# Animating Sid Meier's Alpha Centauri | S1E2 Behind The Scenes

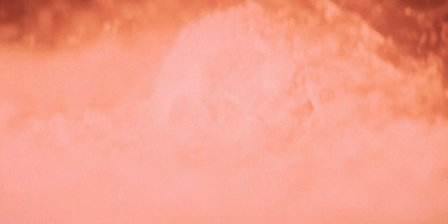0:00 Hi there, my name is Ratimir and I'm the creator of University Base, a sci-fi series based on the characters and setting of Sid Meier's Alpha Centauri.
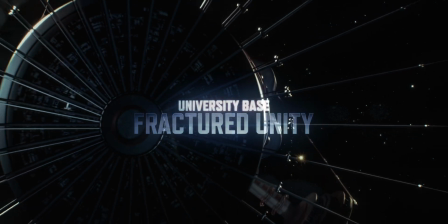0:09 Let's take a quick look behind the scenes of the first season's second episode.
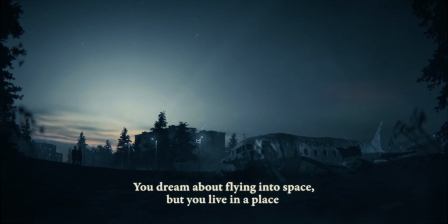0:15 This is a fictional, very stylized version of Chersky. Everything is laid out according to what the camera sees.
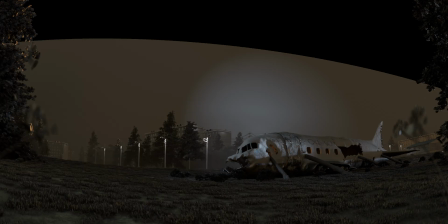0:22 Outside of that does not matter. I love compositing. Just give me a bunch of light passes and AOVs and let me paint the image.
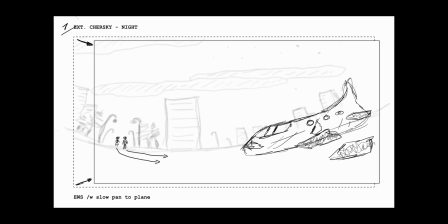0:30 This is a storyboard frame. At the beginning of the pre-production, if I have a very specific image in mind for a certain moment in the screenplay,
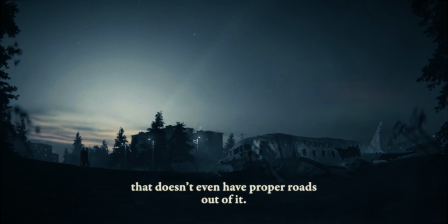0:38 I'll usually do a very rough sketch just so I wouldn't forget the image. Here's a nice view of the plane wreck asset.
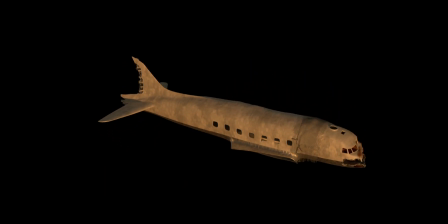0:47 Again, the side that faces the camera has some details in the model and texture, while the other side is pretty much bare bones.
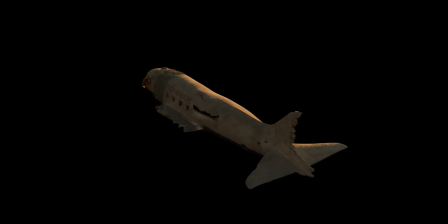0:54 It's a quick sculpting and texturing job that works nicely within the final shot.
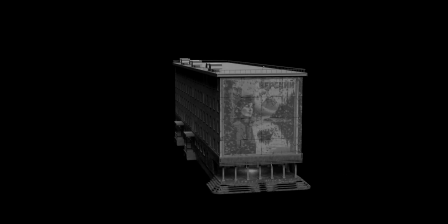0:58 This is the apartment building that's instanced across the scene to form Chersky. I made this for the first episode, knowing that I'll need it again further down the line.
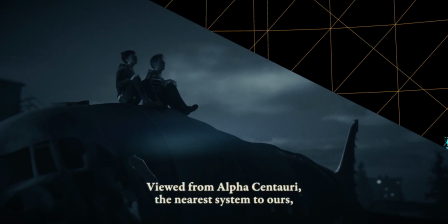1:08 The metahuman framework of Unreal Engine is absolutely wonderful to work with.
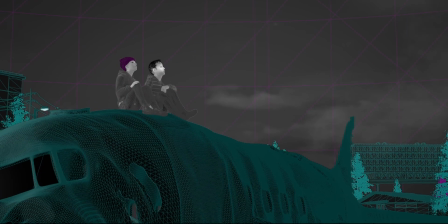1:13 Without the built-in tools for performance capture, animation would take forever.
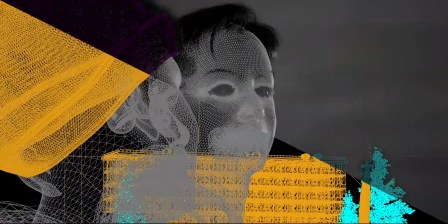1:18 A decade ago, this was the stuff of dreams to anyone outside of the large VFX houses.
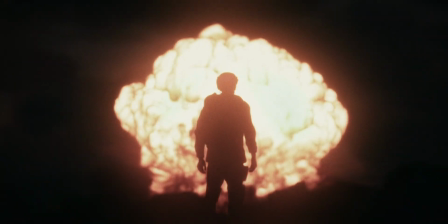1:24 The explosion here was also rendered in Unreal Engine in basically real time.
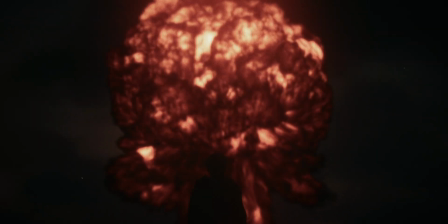1:28 This would take hours and hours of rendering with a classic path tracer.
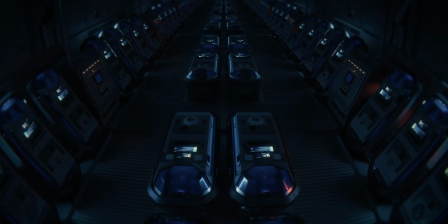1:35 Cryocell must be one of the assets I've poured the most time into.
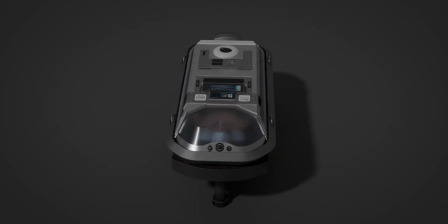1:38 It was also made during the first episode's production, again knowing I'll need it in various situations in the future.
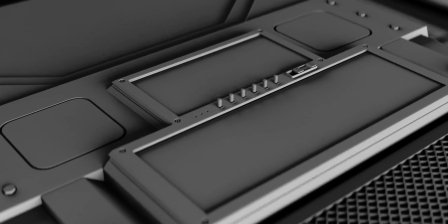1:45 The level of detail allows for very close shots.
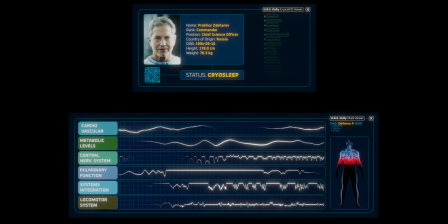1:49 Design of the vitals screen is a reference to similar screens in 2001: A Space Odyssey, probably my all-time favorite movie.
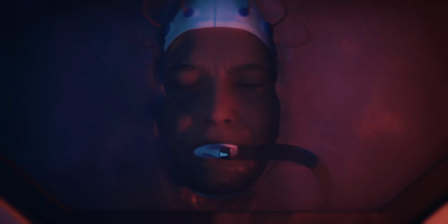1:58 When the wake-up process starts, frozen cryogel is liquefied and drained out of the cryocell.
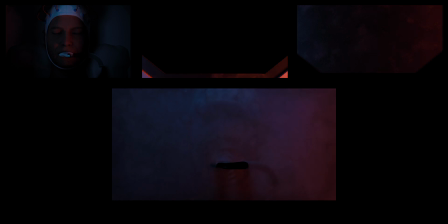2:03 At least that's how I see it. I had so much fun compositing this shot.
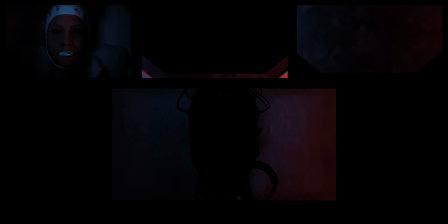2:08 Here are some of the passes that make up the shot, and that's how it all comes together.
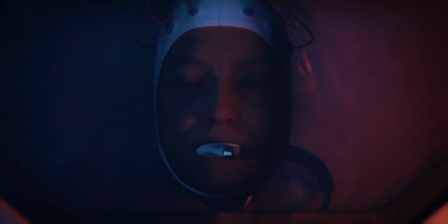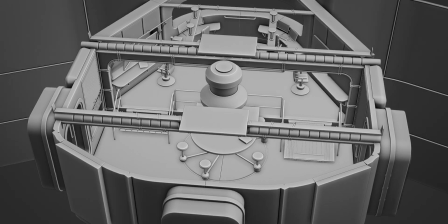2:20 In this episode, we don't spend any time in the back section of the bridge, but it will come into play in the future.
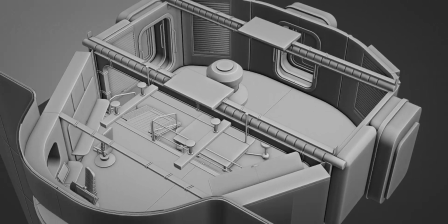2:27 Forward section has 4 workstations and a main communications unit.
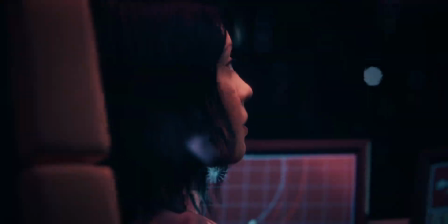2:34 Before I begin animating, I go over the entire screenplay and break down every scene into shots.
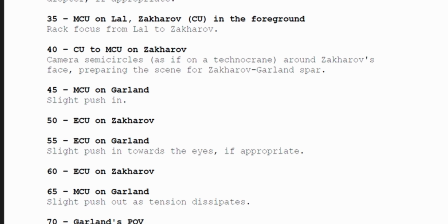2:39 This is called a shot list. While only a couple of special shots might get storyboarded, all are listed in this document.
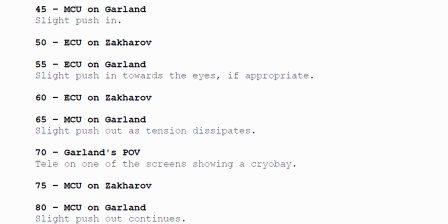2:47 Shot numbers are incremented by 5 to leave enough space for eventual additions in between.
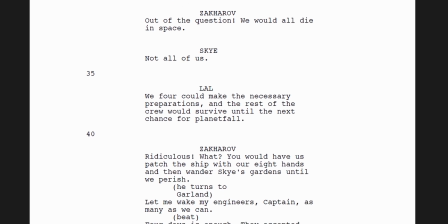2:53 These shot numbers are then added into a script to get a final shooting script.
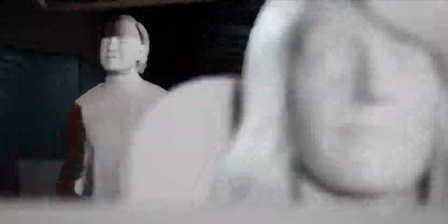2:59 I'm still getting acquainted with all the tools within Unreal, so there's plenty of room to level up the production value further.
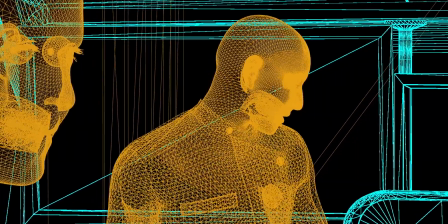3:06 Also, I'm doing the body movements by manually animating the rigs. This is certainly not the way to go.
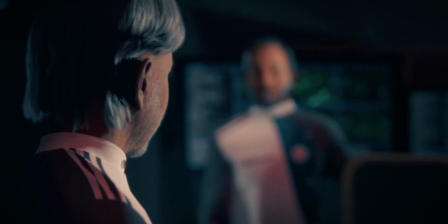3:13 But I currently don't have a fancy motion capture suit, which would be pretty much ideal for this.
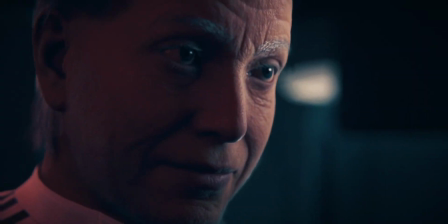3:19 Still, working around the limitations does get the creative juices flowing, and I always like a good challenge.
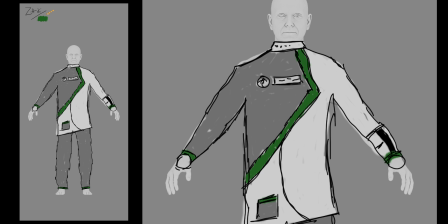3:25 The uniforms were really fun to do. I had an idea of what I want shape and color-wise, but I needed references to make that idea tangible.
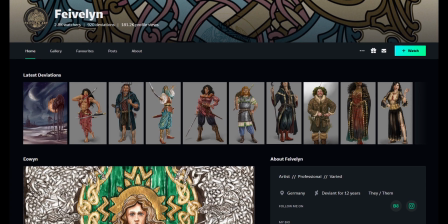3:34 Thankfully, an artist from DeviantArt, going by the name of Fivalin, had already made some wonderful concept art which helped me immensely.
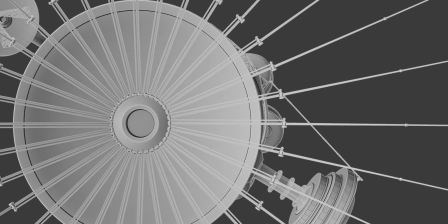3:43 I love space art, I love spaceships, I love space, I love everything about it.
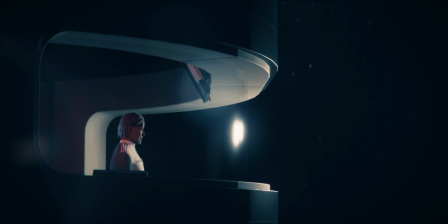3:47 Here I wanted to convey a bit of an 80s model shot vibe. This series needs way more shots of Unity.
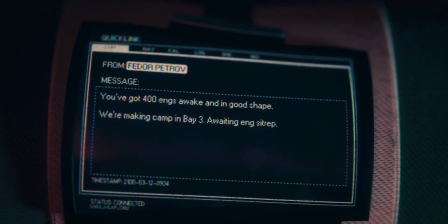3:54 And here's the little quicklink asset. Some props in Alpha Centauri, both the game and the supplementary media, have a bit of a sci-fi golden age aesthetics, so I thought I can play a bit with the design of quicklink.